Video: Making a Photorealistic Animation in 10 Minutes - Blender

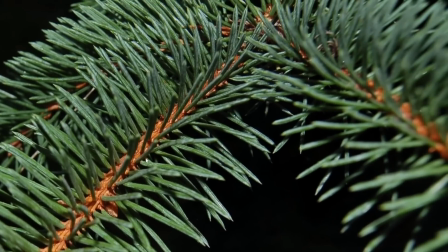Now for needles, my PC would die if I scattered millions of individual ones,
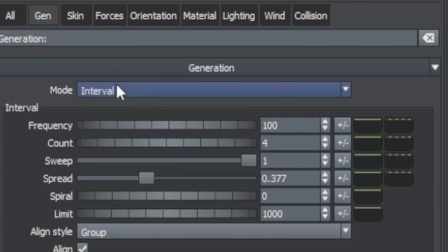so I faked it by mapping a 2D twig image onto a plane and then rotating them around each other to look three-dimensional.
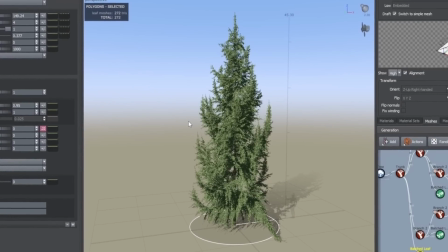After adjusting how all the branches behave together, I finally formed a spruce tree I was pretty damn happy with.
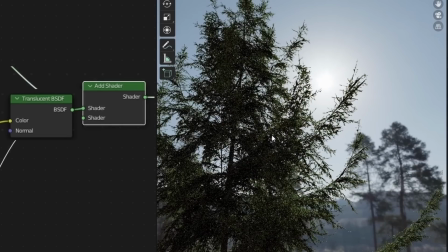And then in blender I'll add translucency so the sun actually shines through the needles and then scatter them on a giant terrain in the background.
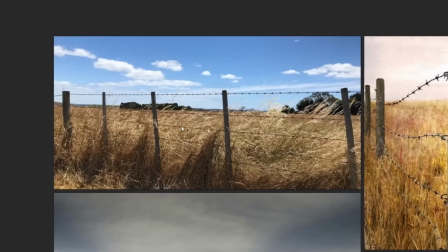The scene is looking really good at this point, but I really wanted a barbed wire fence going through my field.
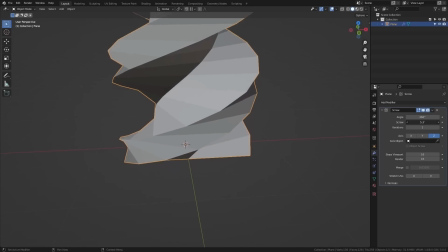First, I'll make a wire with two planes, a screw modifier, and a subdivision.
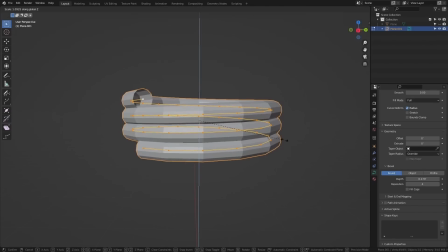Barbs are kind of just like a spiky donut, so I'll smush down a coil and I'll add depth, and then I'll stick the barbs all over the wire and make some posts.
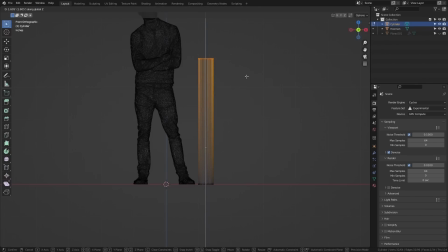Poster's just a cylinder, about that high, and I'll use sculpt mode to give it natural edges.
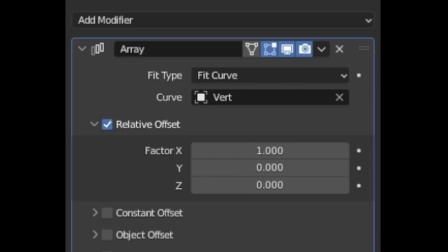Now I'll make some curved paths for the barbed wire to follow with an array on a curve mode and a curve modifier to dynamically adjust.
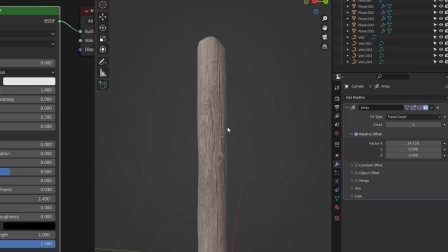In this area, I bent it way down like a goat tried crawl through it. Texturing phase, I'll just stick some wood on our pole and a rust on the wire. Now in the scene, I just added these posts along the terrain and then use the same curve path technique to string the wire. Cool? We are now this close to completing the render.
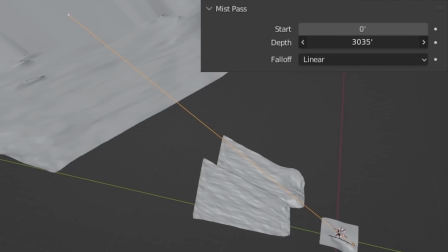First, we'll add mist and adjusting it to the span of the world, then compositing it in with a mix node and color ramp.
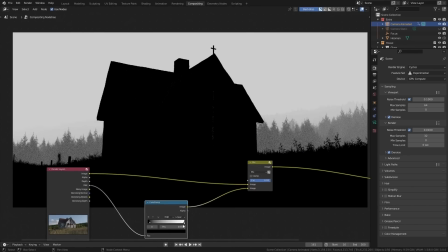This adds atmosphere and depth, which is super essential for outdoor environments. Before and after.
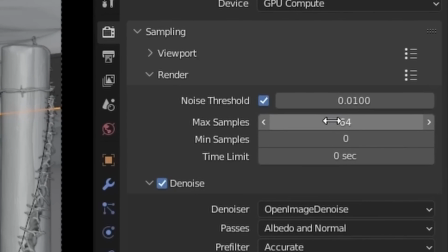Huge, right? The simple HDRI lighting allowed me to get away with a low sample cal of 64, and then I'll use a 200% upres factor for super high resolution.
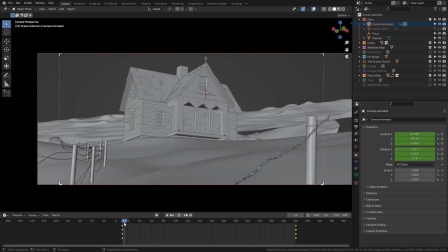Also, of course, animated the camera with an approach and a tilt, and then I hit render.
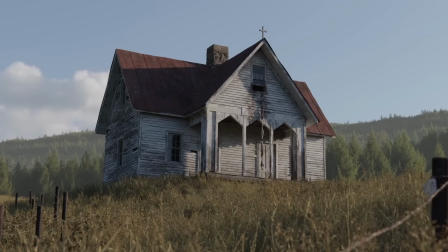30 hours later, the last step, color grading. Color grading gets us from this to this, but how?
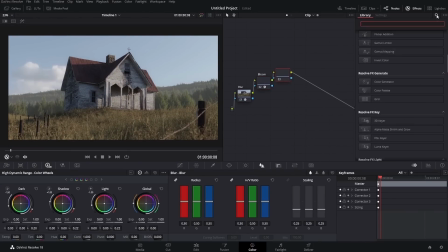Using DaVinci Resolve, I can non-destructively build up a grade using nodes, some blurs to defeat that 3D sharpness,
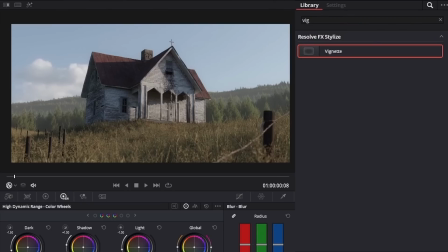blooms for subtle atmosphere and contrast, vignettes to narrow in the point of interest and make it moodier,
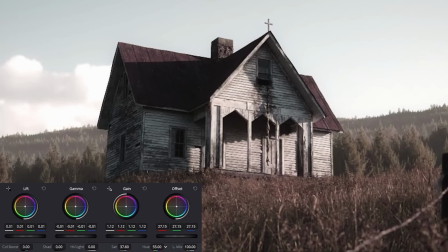and tons of color profiles using contrasts, hues, temperatures, saturations, shadows, all that.
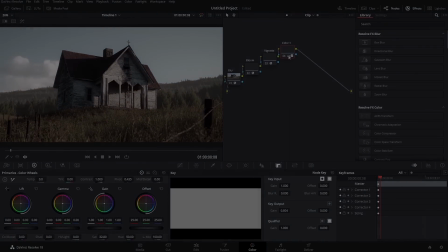After tons of layering, we actually finally have the render.
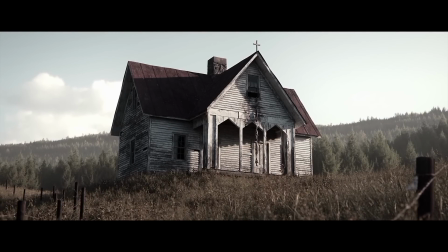Okay. I know that was a lot of info, probably overwhelming, and that is why I have a 13 hour long course releasing alongside this video, detailing every single step I take for this project in full. That includes things that I didn't even cover here. It's a legit tutorial going through everything you need to know on a technical level about each software. So blender, Substance Painter, Speedtree, DaVinci Resolve, but also just on a conceptual level about 3D art in general. It's designed for both experienced 3D artists that are curious about my workflow, But also especially beginner artists who need that initial boost. It's all neatly organized in the chapters Tried to make it as fun as possible. It's also cheap So yeah, the links are below for that and thanks for watching